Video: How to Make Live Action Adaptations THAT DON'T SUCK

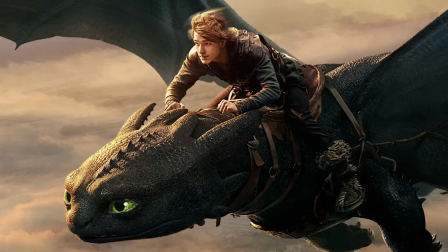(16:33)
If the remake was closer to the books than the animated film, I'd be more than okay with a live action adaptation.
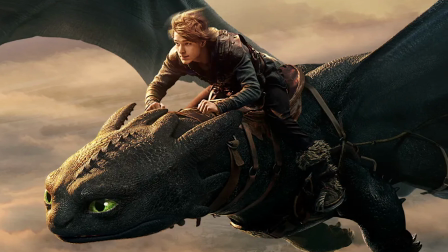(16:39)
But let's say the studio is hard pressed to keep the same story. You can still make an interesting remake that isn't a carbon copy.
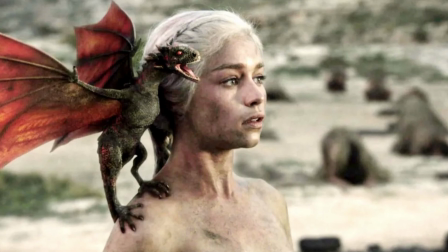(16:46)
What if throughout the movie we see the humans and dragons commit war crimes against each other?
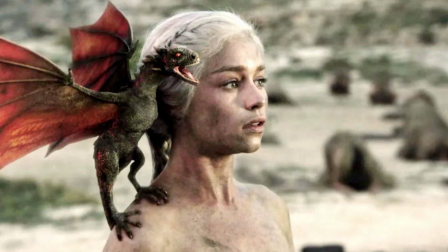(16:51)
People burning alive, dragon torture, slurs. This would make it so much harder to achieve peace between the two communities.
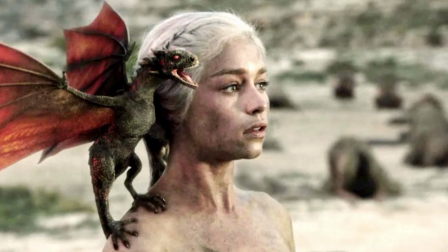(16:59)
By exploring a grimmer look at this universe, seeing the peace between them would be so uplifting because we've seen all the struggle involved to get there.
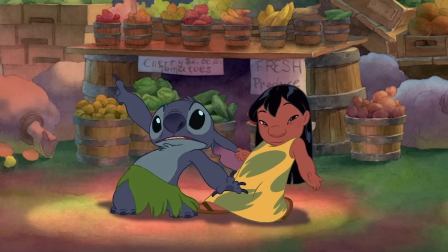(17:07)
Again, I don't think the studio would be okay with these films being rated R, and I'm not even necessarily saying they should be rated R either.
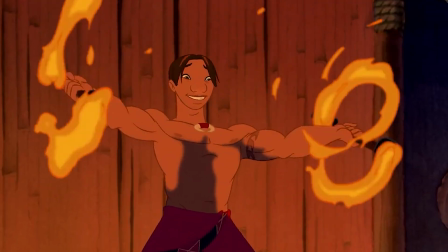(17:15)
For example, I think a rom-com from the perspective of David could be a great adaptation of Lilo and Stitch.
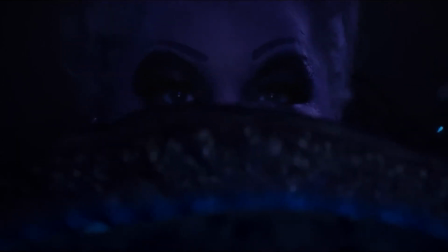(17:22)
But I don't just want regurgitated stuff, which at best changes minute details that don't actually add anything to the story,
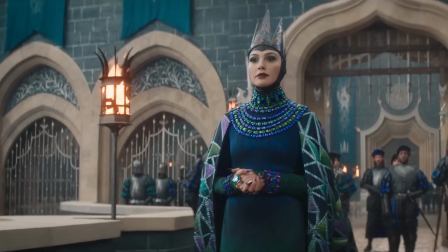(17:29)
and at worst ruins the reputation and legacy of the original films. Now, before I end the video, I do want to talk about a Disney live action adaptation I actually think really works, and that's Cruella.
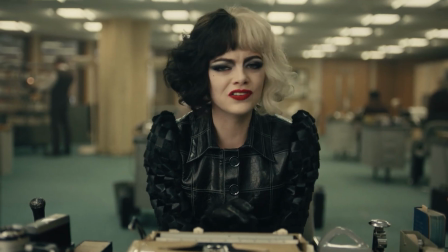(17:42) Cruella, Cruella de Vil.
I remember when this came out during COVID, and I was admittedly very hesitant to watch it.
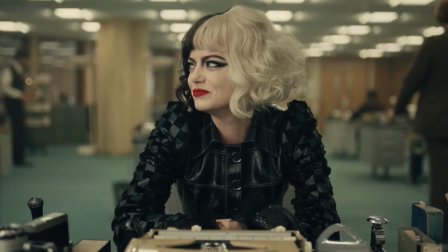(17:50)
But given it was an origin story for the infamous villain, I decided it was worth checking out. And to keep it $1.50, I really like this movie.
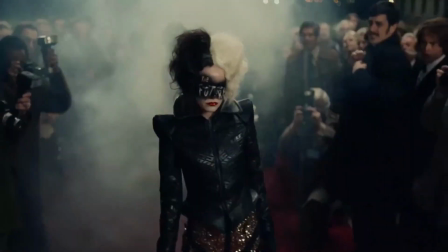(17:59)
I'm not going to claim this is a huge masterpiece or anything, but you can really tell there was a lot of passion put into this project. Okay, so what makes this different from all the other live action films? Well, obviously it's not a direct adaptation, it's the prequel for a villain.
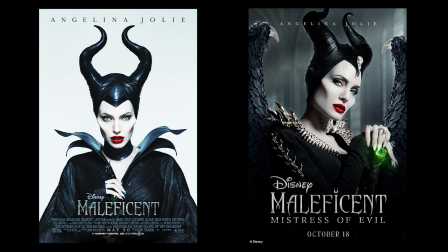(18:15)
Now, Disney released 2 other films from the villain's POV, Maleficent. However, they still largely focus on the main plot elements from the original Sleeping Beauty.
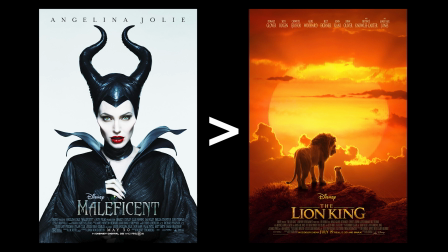(18:25)
I do still prefer these over slop like the new Lion King. I mean, a lot of the world building is actually pretty cool. However, they're not entirely original plots. Cruella, on the other hand, is a completely new story.
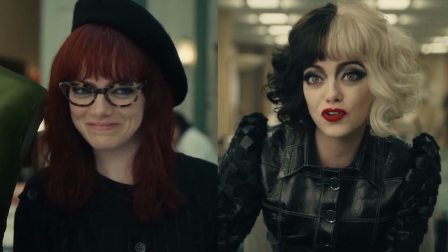(18:37)
The crux of the film focuses on the tension between 2 personalities, Estella and Cruella, the conflict between chaos and order.
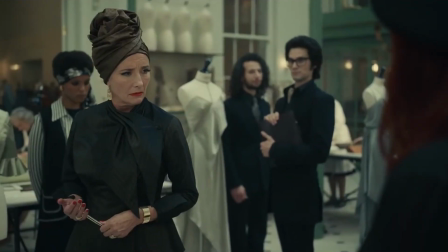(18:45)
This is shown through her rise as a fashion designer and her conflict with the Baroness.
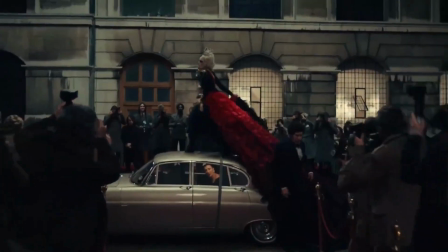(18:50)
Cruella makes some really cool clothing that speaks volumes to her crazy side.
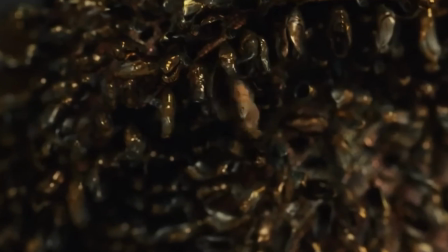(18:54)
The flowing dress made of trash, the parachute skirt, the moth dress, and they even took a page out of the Hunger Games and made her the girl on fire.
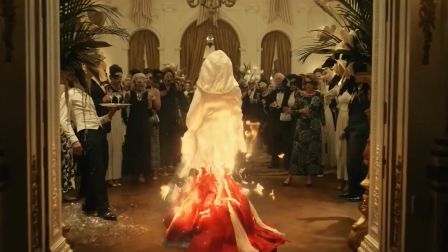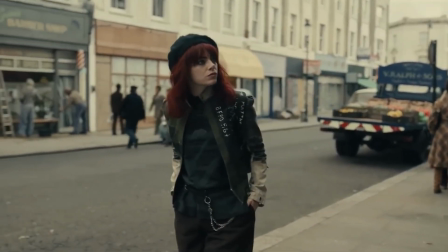(19:08) That's Aura.
This film works so well in live action because we get to experience the real fashion world of 1970s London.
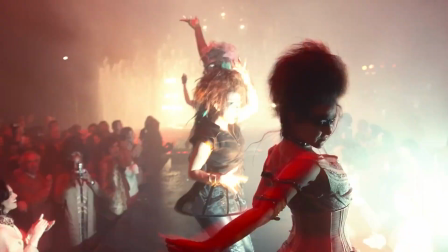(19:15)
Seeing all the intricate designs and how they're a manifestation of both Cruella and that decade really sucks me into the story.
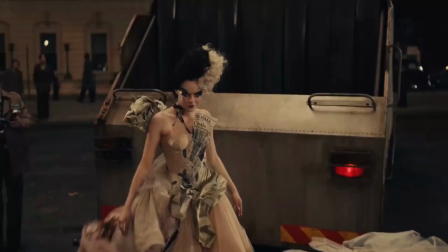(19:22)
I don't know if this would have worked as well in animation because the detailed textures of every fit is such a core element of who Cruella is and what she's feeling.
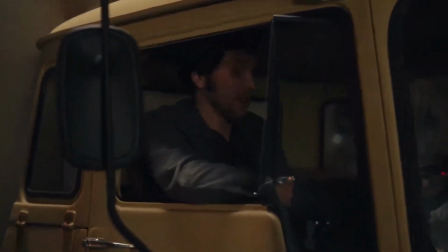(19:31)
So much so that I'm not sure it would speak as strongly if animated.
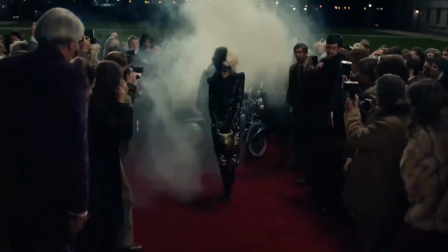(19:35)
I wouldn't have thought her fashion statements were as wacky or cool because I probably would have just said it's part of the art style,
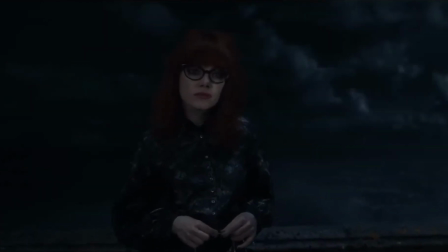(19:43)
and that would remove what makes this movie work so well. All this anger and lust for vengeance from the lies of her past make Cruella such an interesting character. There's
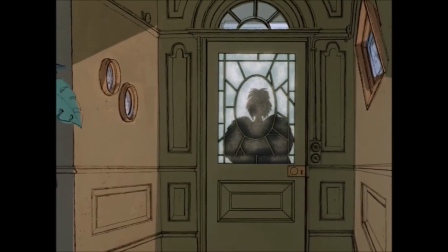(19:52)
a lot more depth and nuance to her than the animated version, and that's because that film never had enough time to delve into her.
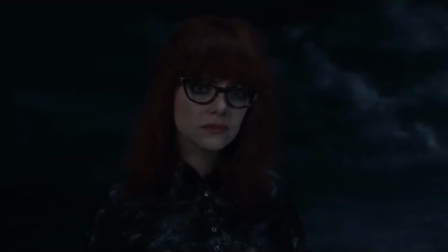(19:58)
With the adaptation, we now have a much better understanding of why she's such a chaotic person.
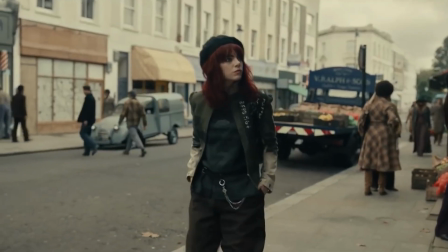(20:03)
I thought Emma Stone did a great job in the role.
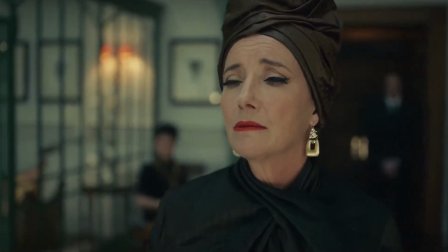(20:06)
I mean, every character did a perfect job for what their character was for, but Emma Stone just knocked it out of the park.
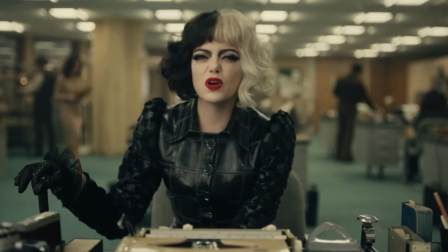(20:14)
The way she changes her accent and tone based on what personality she's portraying is actually crazy.
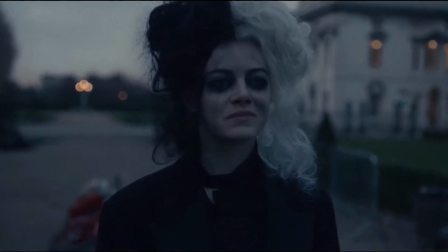(20:20)
I especially loved her monologue at the fountain. There's so many emotions running through her brain, and you can just tell she's fully embracing her insanity.
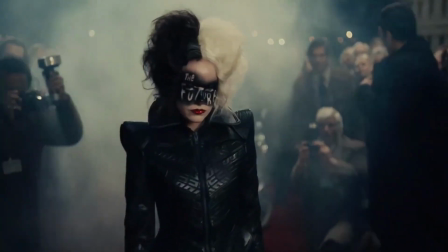(20:29)
Amazing scene. I also thought the editing and some of the cinematography was great.
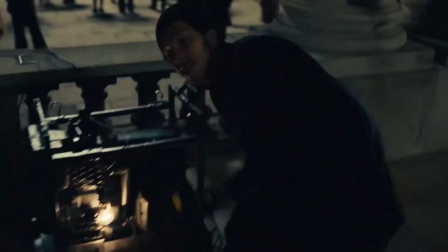(20:34)
I love seeing all the newspaper text over montages and some of the other one-shots the film offers.